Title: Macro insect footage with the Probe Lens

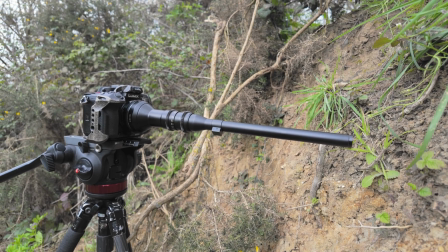[0:00]
In today's video I'm going to be filming insects with my Problends. For those that don't know, the Problends is a very specialised lens. It's actually a 2x macro, so it'll magnify twice past a normal macro lens magnification.
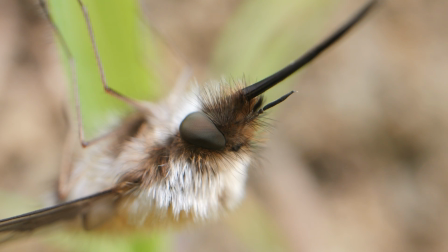[0:13]
But it's only 24mm despite it being this long. And that means you can get in nice and close and get this really nice bug-eyed view. It's actually waterproof up to here as well, although I'm not using that function today, hopefully, unless it really rains. and I'm using this lens which is Canon fit on a Panasonic which is micro four thirds fit body so I've actually got a speed booster which makes it f11 I think it's only about 30 mil something like that or 29 mil it gives me so I don't quite get the full bug eye effect but as you'll see in this video it just gives some quite nice results.
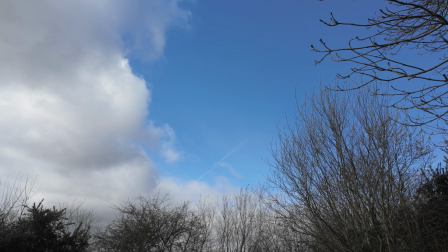[0:44]
So I'm back here again at the V-bank at Thameside Nature Reserve. There's a bit of blue sky it was really sunny this morning and although as I'm talking the sun is coming out,
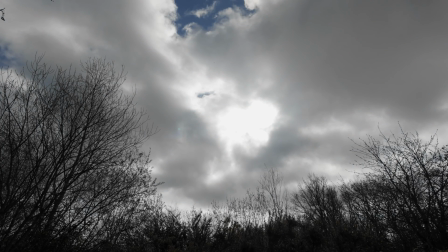[0:54]
the sun has been obscured after about 10 o'clock this morning so everything is becoming inactive.
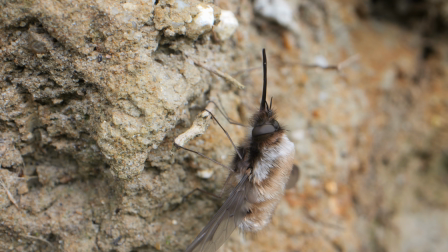[1:00]
There are two bee flies just sat there, unusual for this typically flighty species. I first filmed this one sat on the bee bank itself.
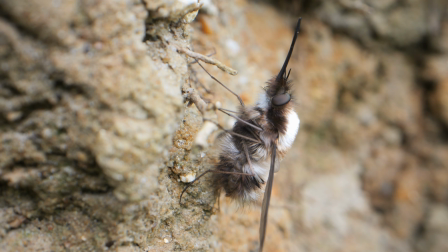[1:10]
It looks somewhat bedraggled so I suspect it's just emerged.
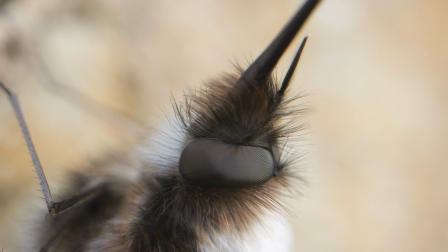[1:14]
I then went in for some close-up footage to try and get that compound eye and those ridiculously long mouth parts.
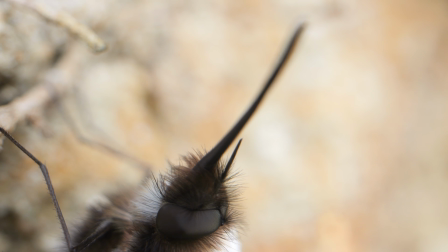[1:22]
They would have recently emerged from the bee bank itself,
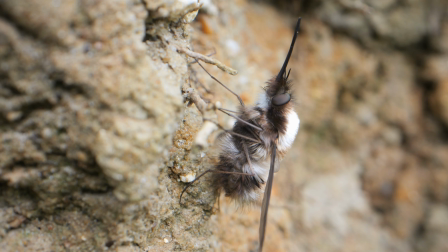[1:24]
having overwintered in one of the solitary bee's burrows after they fed on the bee's larva and the pollen the bee had stored for it in there.
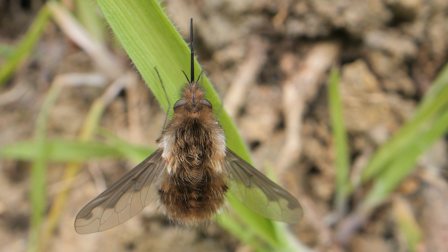[1:32]
The second bee fly was perched on some grass, so I was able to try some different angles.
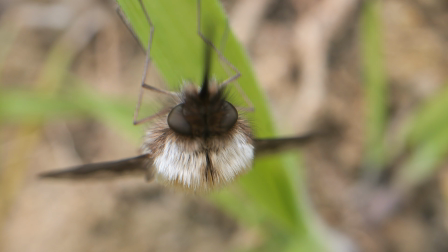[1:42]
I was even able to try some head-on footage. I can't believe how lucky I'm being with these bee flyers because they're posing better than I've ever had bee flyers pose before, so yeah, good morning so far. Now I only put the propyl ends in my kit bag on a whim today so I didn't bring all my equipment I normally bring with it. I've got a special support rig that I normally use but I'm improvising today. I've got my tripod and I'm using the tripod mounting plate which is on the camera or on the camera cage I should say and I'm literally just sliding that back and forth on the tripod head for when I want to change the focus.
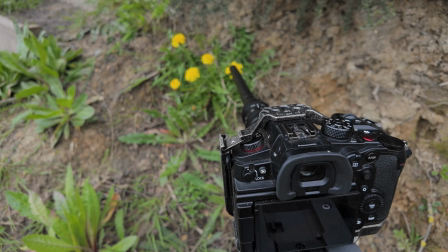[2:18]
There's a few solitary bees sat on the dandelions behind me here so I've been filming them as well.
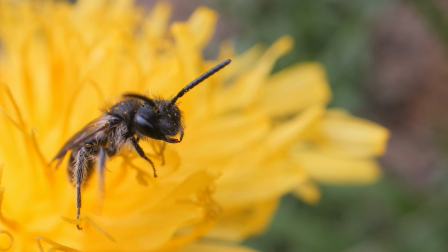[2:24]
This little bee was not moving much without the heat of the Sun but as a little bit of warmth came through the cloud there was some activity.
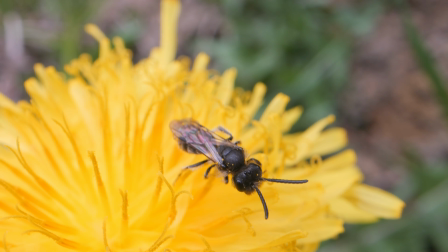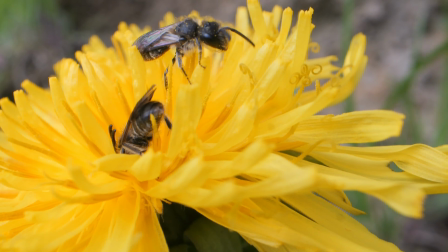[2:36]
On the next dandelion two bees were moving around until
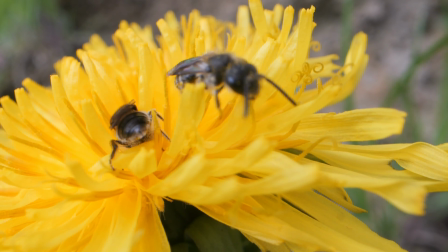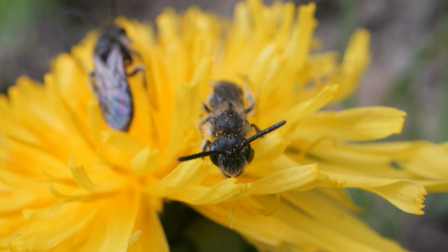[2:47]
the cloud returned again and they slowed down, this one posing nicely on the edge of the flower.
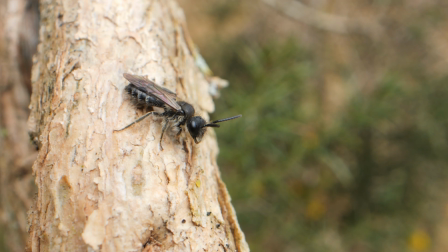[2:55]
Back on the bee bank a small bee was sat on a gorse branch, and
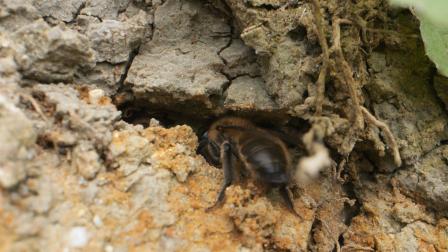[3:05]
a female of a larger bee species was digging away, making her burrow to fill with pollen and lay her egg in.
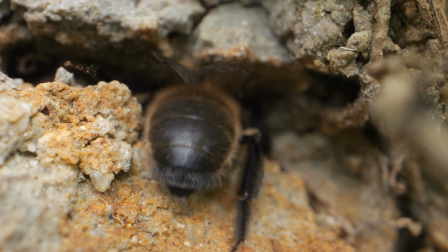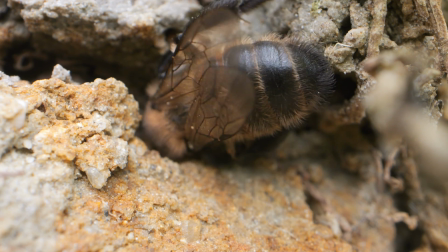[3:17]
I was hoping for a shot of her head, but despite various twists and turns, I never really saw her head.
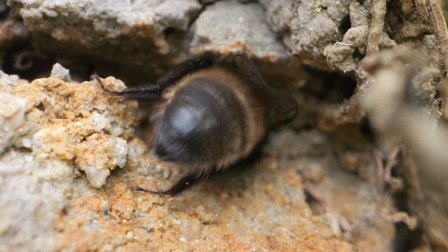[3:26]
After watching for a good 10 minutes, she continued to burrow, so I went back to the bee fly for some more footage.
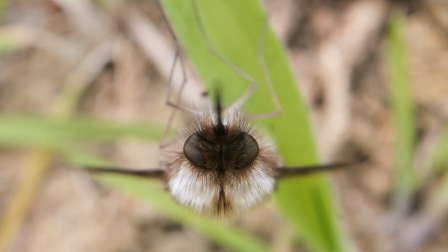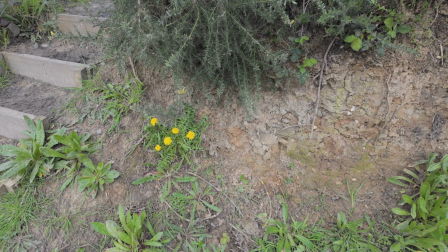[3:41]
Back on the dandelions, a medium-sized bee was feeding away.
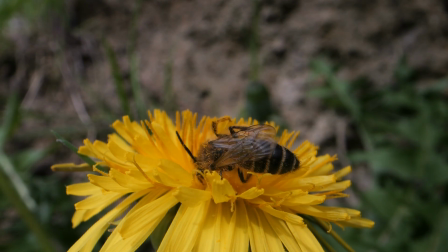[3:46]
Nicely demonstrating that this wildflower, often regarded as just a weed, is an important food source for many pollinating insects early in the spring.